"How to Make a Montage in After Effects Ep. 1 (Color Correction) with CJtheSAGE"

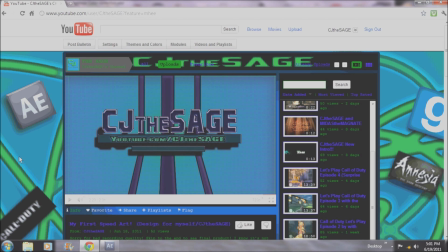Hey guys, CJ the Sage here, doing something I have never done before. I am doing a tutorial on how to make a montage.
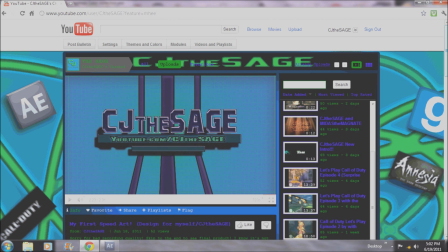I'm doing a new series, and I know there are many series out there that editors have done on how to make a montage or whatever, but I feel like I'm going to be able to, possibly make better videos.
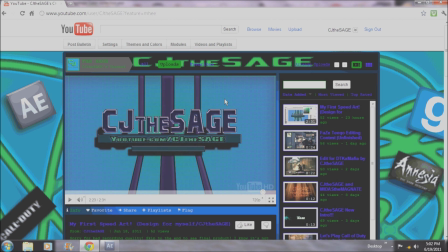The best videos I've seen, I'll give a link in the description to the channel, because this guy is not only my idol for editing, but he also gives really good tutorials. Unfortunately, he only has 3 out, but they are very useful and helpful.
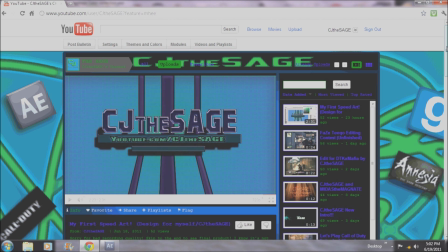And yeah, so today my tutorial is going to be simple color correcting.
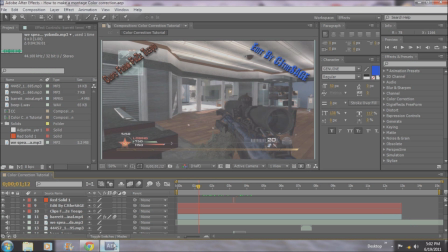And yeah, so I have this I'm going to be doing the color correction on this edit here. I've already done all the syncing and a few extra things. Yeah, this is what I'm going to do the color correction on.
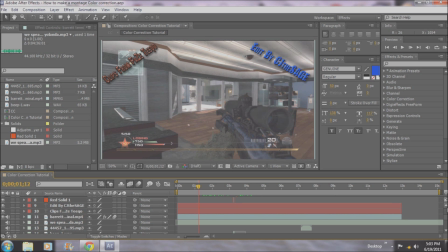So, basically, color correction, if you guys don't know what it is, I'm going to basically go from, going to be doing things, like, very simple here. So, color correction is basically changing and bringing out the colors. Can be either or, and I don't know,
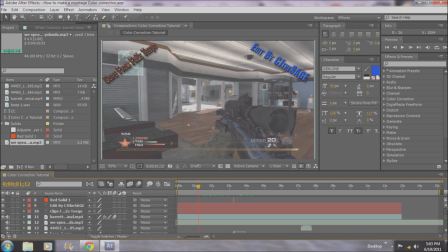and basically, you know, just bringing out colors, making colors pop out, stuff like that. And when you see, almost all montages have some form of color correction.
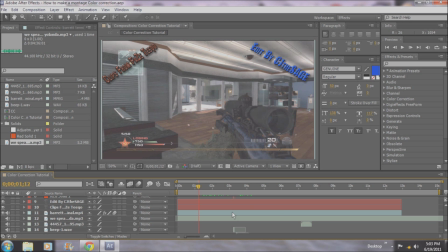The ones that don't, you know, kind of look a little bit dumb, to be honest, so. You really want to learn this for montages.
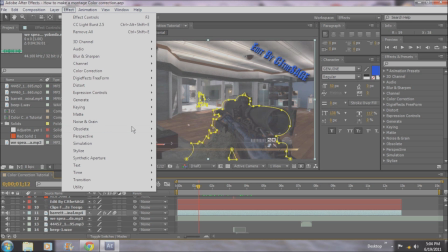So what I like to do for color correction, and this is probably going to be the most
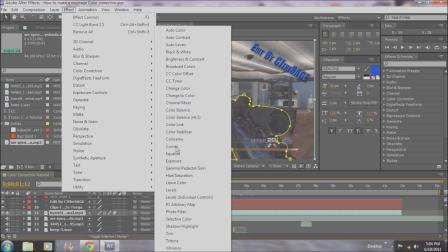useful form of color correction that I can think of, unless you just want a straight up black and white, there's all these different tools. And this is an After Effects tutorial, by the way, so if you're a Sony Vegas user, comment on the, you know, little bar below, comment bar below thingy,
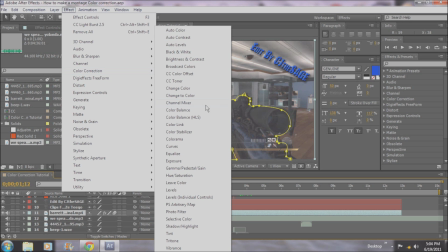and ask for a tutorial, because I know how to do that too. But for the thing that I like to use,
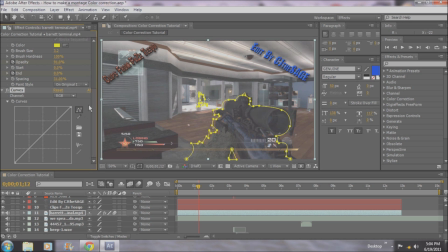which is curves, I find After Effects, for some reason, I don't know why, I feel like it's much more useful and specific, even though it uses the same scale and everything. So the scale that it uses is RGB and then alpha.
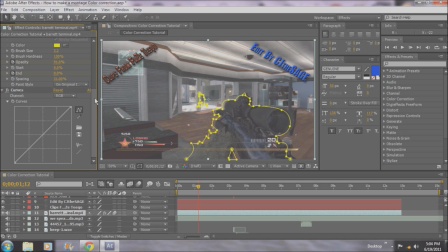RGB stands for red, green, and blue, which is obvious, so when it has the setting, the channel on RGB, it's covering all colors. So basically what I like to do on the RGB channel is I like to bring up the highs and bring down the lows to give a really
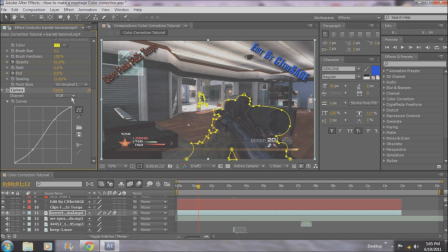obvious contrast. And see, here's what happens when you do the opposite.
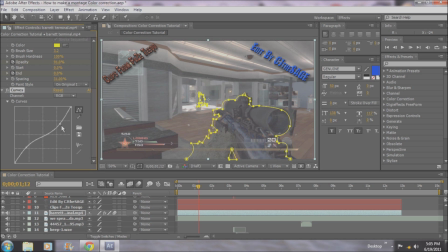It gets very washed out looking, just not a nice look, and yeah, I don't like that at all.
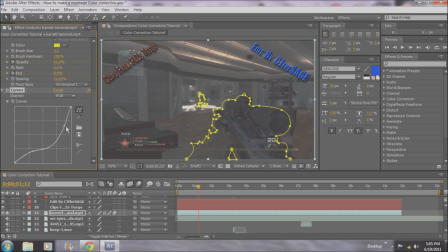So you want to bring down the lows and bring up the highs, just for a
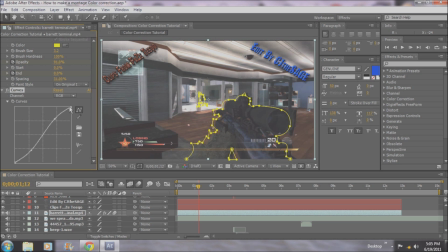little contrast, small amount I'm going to do. Sometimes I'll do more, probably on, no, I'll do another tutorial on that, on using adjustment layers to get better color correction and more specific. But, so first I'm going to do red, and what I'm doing with red,
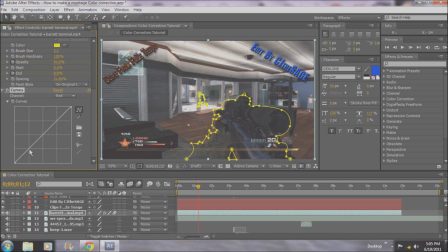and you'll see this in a lot of my edits, because for graphics, I like to use, you'll see on my background for YouTube, you'll see on, I did my first speed edit, or speed art yesterday, and you'll see that I use, blue and green.